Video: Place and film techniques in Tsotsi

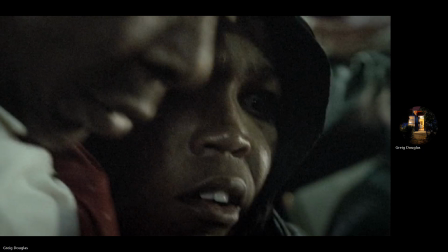(24:33)
Okay, if he were a proper, true killer, like a psychopathic killer, he wouldn't have feelings of concern. He wouldn't have feelings of being shocked or knowing when something is right or wrong.
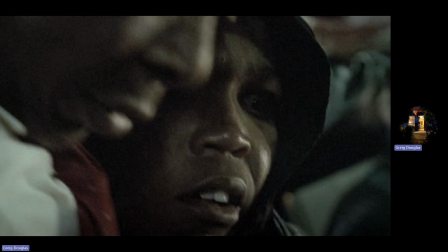(24:50)
He just wouldn't have those feelings at all. So while he's doing bad things, you can also say that he does still have a bit of goodness in him somewhere. right? I'm just going to flip ahead in time. Um, Another interesting scene,
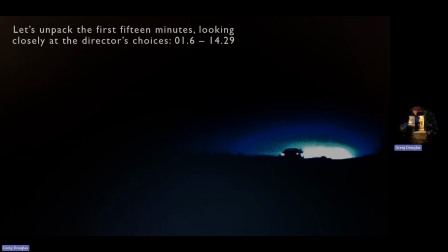(25:05)
and these are all little examples I'm just picking out from the first 15 minutes of the film or so. This is another one. This is after he's shot the woman in the street and stolen a car. And just as he realizes, oh dear, there's a baby in the back seat.
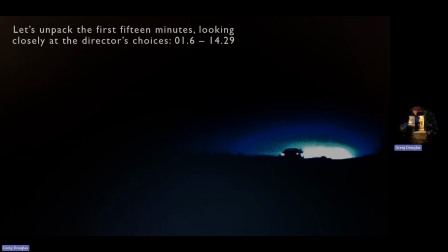(25:22)
What am I gonna do? What's gonna happen now? And I like this scene because it's again the director Gavin Hood trying to find an interesting visual way to show you something. He's not just putting the camera in the most obvious place possible.
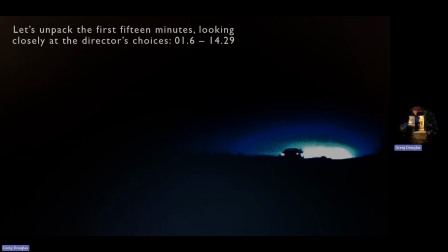(25:39)
He's actually trying to work with the elements, with the place, with the landscape, um, in order to kind of combine these things and give you an insight into the thematic meaning of the story.
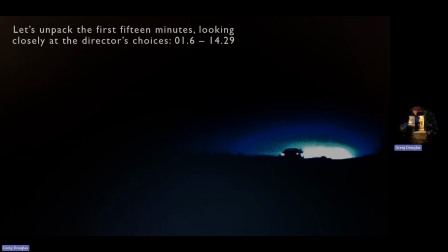(25:56)
So here, this is the scene, like I said, he's just kidnapped the baby and he's realizing it. But if you look at how it's shot here, first of all, it's shot at night, which is always very difficult to do. It's more expensive. It's more difficult because nobody can really see anything.
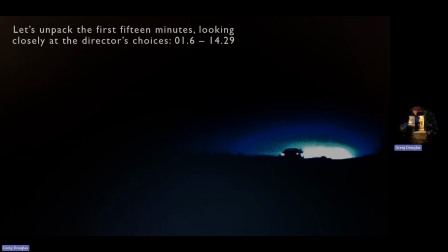(26:11)
You have to really be sure about what you're seeing. You need a lot of lighting in order to light things up at all. Here, what he's done is he's used the darkness of the night and the lights of the car to tell a kind of more symbolic side to the story.
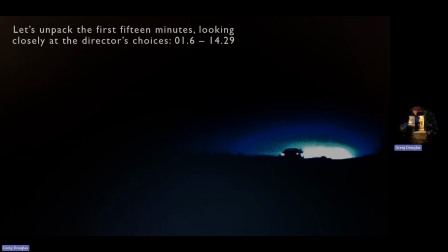(26:30)
So as he's done something bad, and as he's got this baby in the back seat and realizing it, so we have this little car he's in. It looks little the way it's shot, and surrounded by all of this darkness.
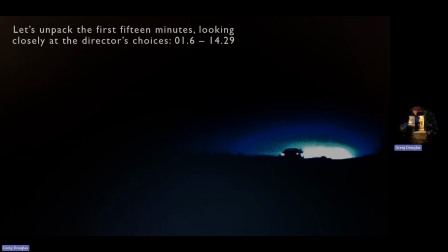(26:46)
And the headlights of the car light up a little bit in front of it. So we got this blinding white light, which turns to teal, green, and blue and dark. So we have literally bright white
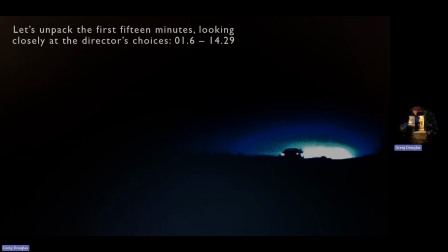(27:04)
simultaneously happening in this pitch black background. So we literally have like light and dark battling each other, which is usually symbolic for good and evil wrestling with one another.
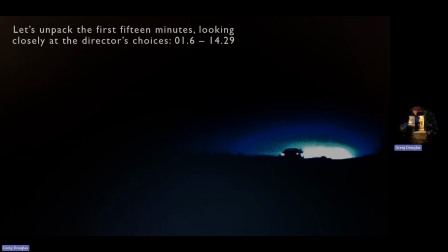(27:21)
And that's actually exactly what's happening in the scene. He's done something really bad, something really evil, maybe. He's just shot an innocent woman for no reason other than he panicked.
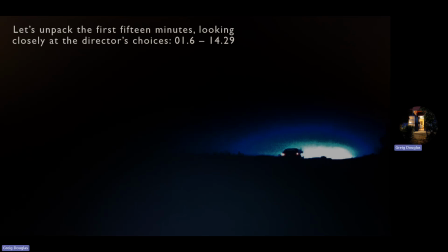(27:35)
Um, and he's made his escape, and he's got a choice, a moral choice to make all of a sudden, which is I've got a baby in the back seat of this thing.
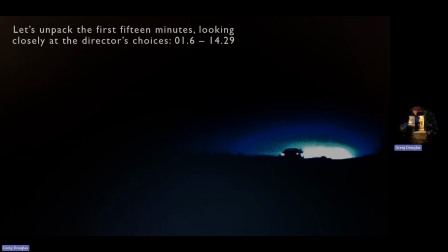(27:49)
I don't want the baby, but what am I going to do? Am I going to leave the baby here in the car, run away? He doesn't do that. Should I kill the baby? He doesn't do that. Should I take the baby somewhere else and ditch it?
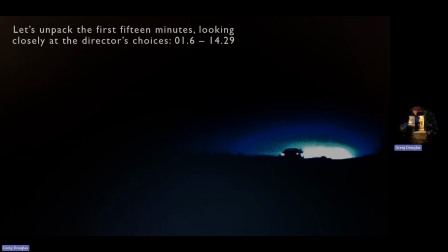(28:05)
Doesn't do that. Those are all wrong, the wrong, immoral choices to make. Instead, he makes the decision to put the baby in a bag, take it back to his home, and start looking after it, which is, under the circumstances,
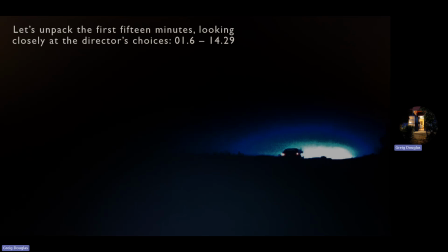(28:21)
the kinder thing to do. It's not a good thing to do because he still kidnapped the child. You could have taken it to a police station or something instead. But what he's done is a human thing to do. He's going to look after the baby, right?